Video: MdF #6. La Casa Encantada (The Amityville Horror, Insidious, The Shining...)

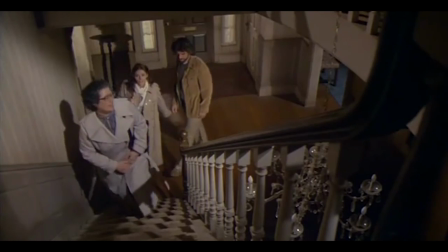[8:28]
De esta manera consigue darle nueva forma a esa idea de la casa como ente vivo, convirtiéndola directamente en algo parecido a un ser humano.
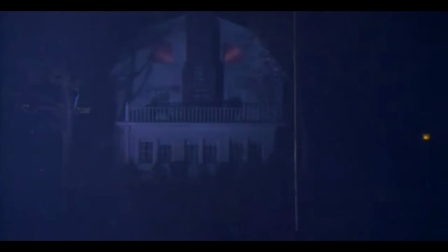[8:35]
No hay más que fijarse en el primer plano de la película en el cual la fachada, con las ventanas superiores iluminadas, forman una cara que tiene algo de diabólico.
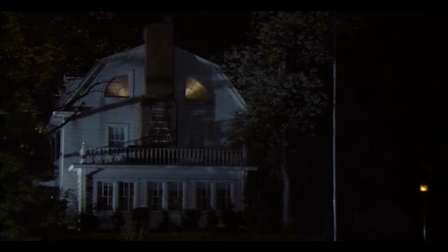[8:43]
Este plano se repetirá varias veces recordándonos la amenaza que pende siempre sobre las cabezas de los protagonistas. Además de esos ojos y de esa cara que vemos en la fachada, identificamos una simbología espacial bastante clara por la cual cada piso de la casa cumple una función narrativa. Esta simbología tiene tanto que ver con nuestra fijación cristiana con los ejes verticales, por la cual tenemos el cielo arriba y el infierno abajo, como con esta idea de que la casa es efectivamente un cuerpo de la cabeza a los pies.
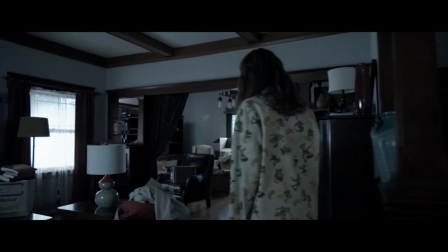[9:16]
El piso de abajo, salón, comedor, cocina, es el lugar donde sucede lo cotidiano y público, el escaparate que mostramos a las visitas.
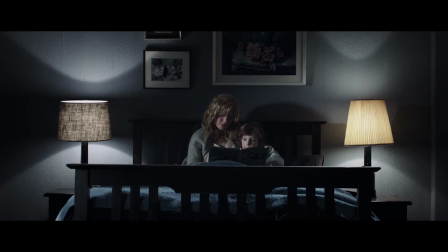[9:23]
El piso de arriba, sin embargo, es el espacio de la intimidad, de la ternura, del descanso y a la vez el de los terrores e inseguridades,
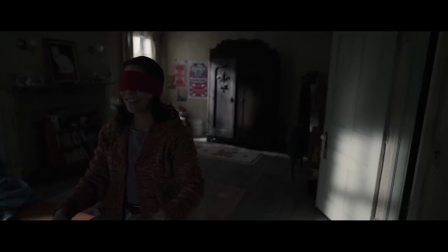[9:30]
el de la oscuridad, la ansiedad nocturna y los malos sueños. Por eso es lo que más suelen violentar los espíritus, sobre todo de noche.
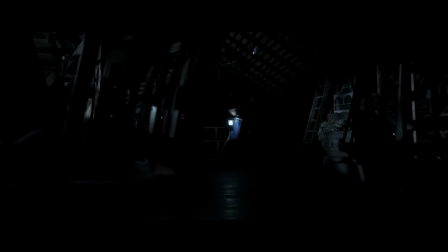[9:37]
Más arriba tenemos los desvanes, que equivaldrían al lugar de la memoria, donde se guarda lo reprimido, lo inconsciente, lo que preferimos bloquear y dejar que acumule polvo.
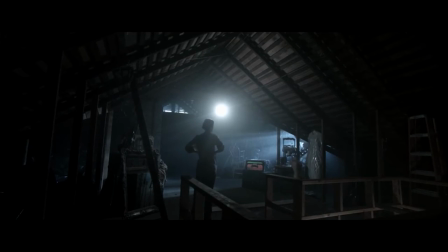[9:45]
Es el espacio más melancólico y cerebral.
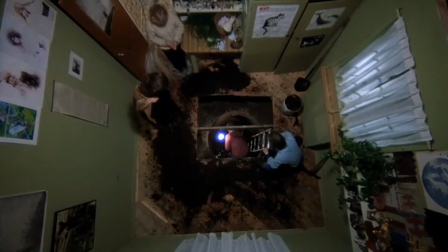[9:47]
Y por último el sótano, que es el lugar donde ocurre lo más abyecto, donde huele a podrido y encontramos los cadáveres, donde desatamos nuestro lado oscuro.
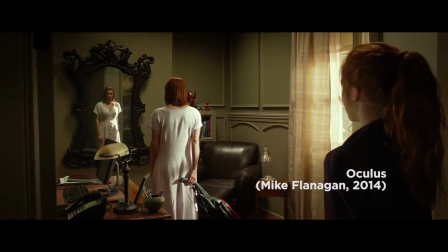[9:55]
Estas asociaciones se trasladan también a objetos concretos con los que nos relacionamos cotidianamente.
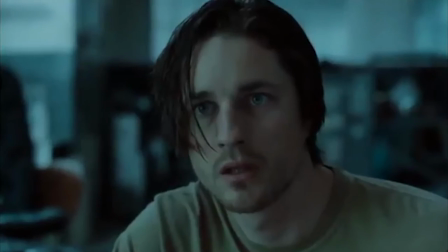[10:01]
La clave en cualquier caso está siempre en la transgresión de la normalidad, en que esos espacios que reconocemos como propios de pronto pasen a ser desconocidos,
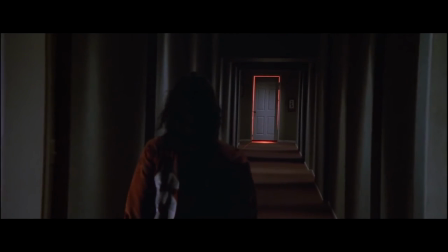[10:10]
cosa que ocurre muchas veces literalmente, con la casa sufriendo todo tipo de distorsiones y alteraciones. Es el momento en que se revela lo que escondían antes de que llegáramos,
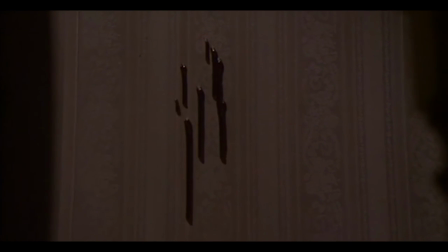[10:19]
cuando se transforman en la manifestación física del mal que nos atormenta y que nunca confesaremos a nadie, la pérdida de un marido,
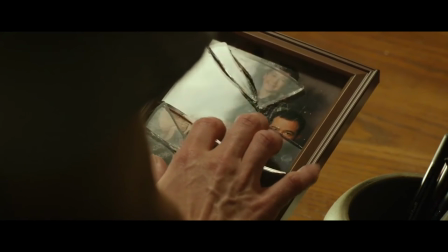[10:26]
la imposibilidad de llevar adelante un matrimonio, la incomunicación con los hijos, o la más mortífera de todas,
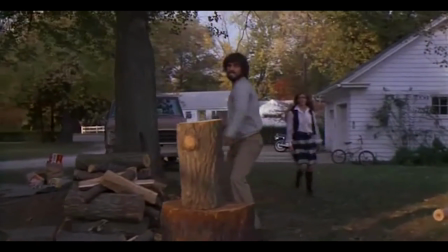[10:32]
la incapacidad para lidiar con los demonios personales, especialmente si estos resultan ser más violentos de la cuenta.
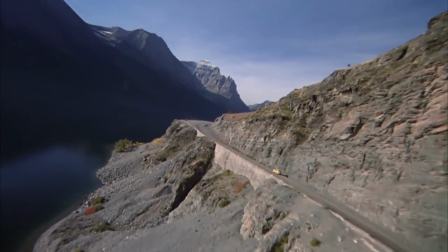[10:43]
Quizá la película que mejor y de forma más icónica ha condensado esta sensibilidad haya sido El resplandor de Stanley Kubrick.
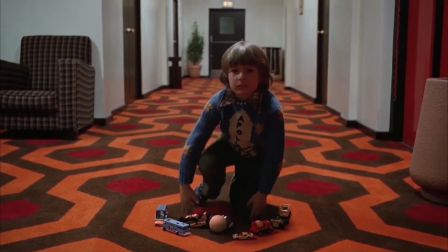[10:51]
Hay quien asegura que El resplandor es la confesión cifrada de Kubrick sobre su papel en el montaje de la llegada del hombre a la luna.
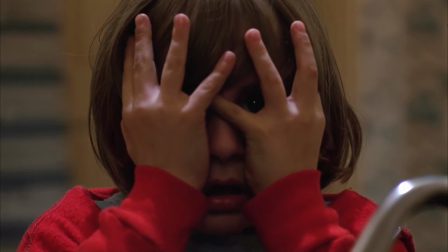[10:58]
Nos creamos o no la teoría, lo que sí sabemos es que la peli da miedo. Es un miedo extraño, lejano, que te deja sucio.
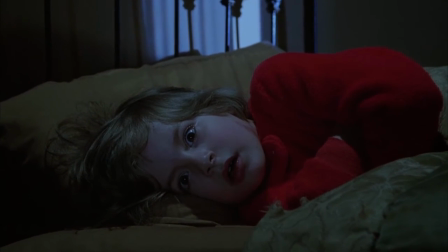[11:05]
Muy alejado ya de aquellas primeras pantomimas del género que buscaban el brinco fácil,
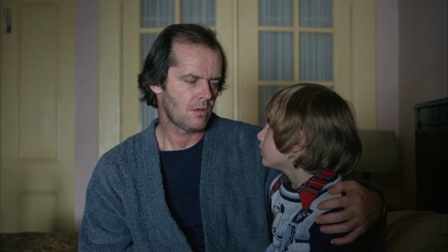[11:09]
es el miedo que produce la puesta en escena del terror solitario que experimenta un hombre atormentado e incapaz de enfrentarse a la oscuridad que lleva dentro,
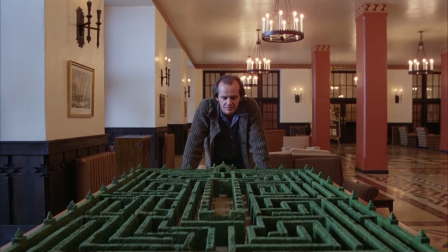[11:17]
de ser feliz y hacer feliz a los que le rodean. La película le debe toda su carga terrorífica al hecho de estar construida a imagen y semejanza de la psique de Jack Torrance,
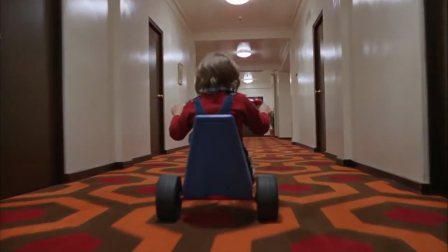[11:26]
es decir, a base de pasillos repetitivos que juntos configuran una arquitectura asfixiante e imposible.
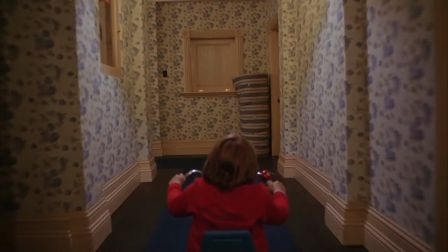[11:32]
Un lugar sin centro,
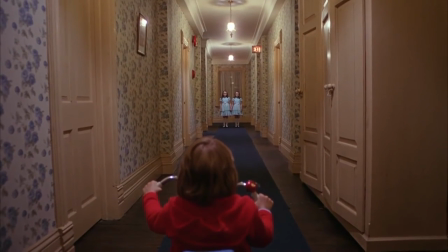[11:34]
lleno de esquinas tras las cuales puede esconderse el terror en forma de gemelas fantasmales o de mayordomos que te invitan amablemente a cargarte a tu familia.
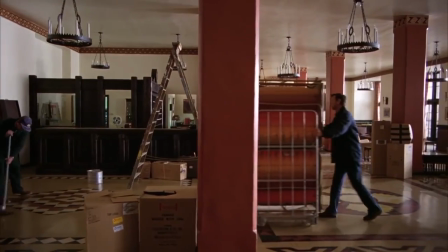[11:42]
El Hotel Overlook es un lugar que no puede existir, ni lógica ni físicamente, que traslada las obsesiones del terror contemporáneo, esa búsqueda angustiosa de un hogar,
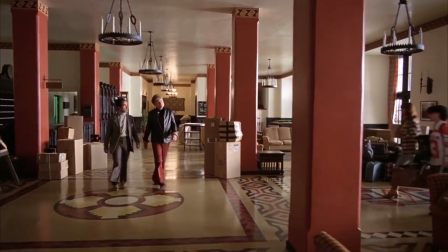[11:51]
a una idea de la desorientación espacial que de hecho nos vuelve a conectar actualizándolo con el exceso de las primeras mansiones encantadas.
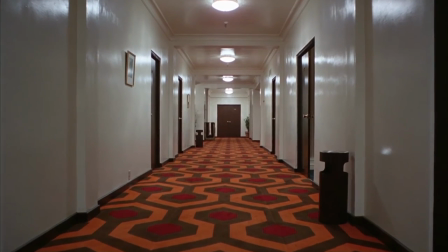[11:59]
En este caso el no hogar es más bien un no lugar, filmado sin atisbo alguno de espectacularidad,
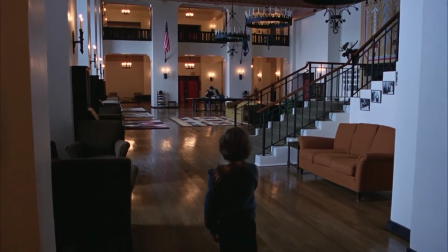[12:05]
pero que resulta más terrorífico precisamente porque en su interior es imposible encontrar descanso y paz.
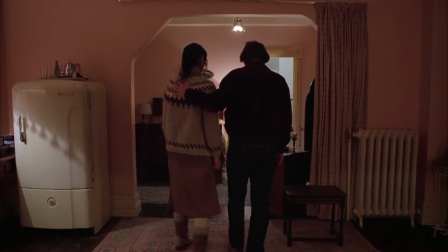[12:11]
La ansiedad terminal de la convivencia familiar se traduce en espacios de confusión simbólica, como habitaciones indistintas,
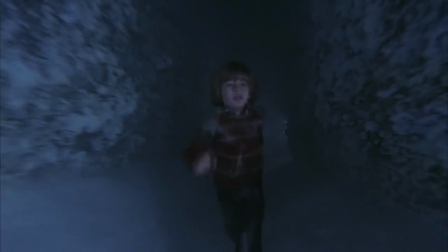[12:17]
geometrías repetitivas o arquitecturas poco fiables que alcanzan el clímax en una persecución por un verdadero laberinto.
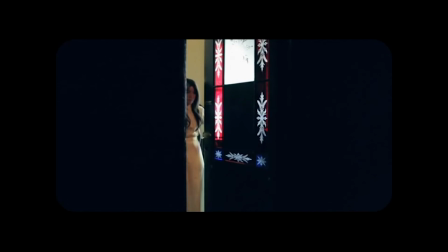[12:25]
En el resplandor, el espacio de vida se transforma al fin en ese limbo que en realidad no está maldito por una presencia externa de nosotros,
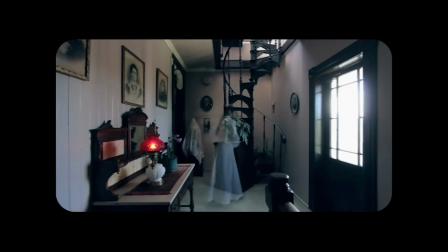[12:32]
sino por nuestro propio existir, del que empezamos a desconfiar.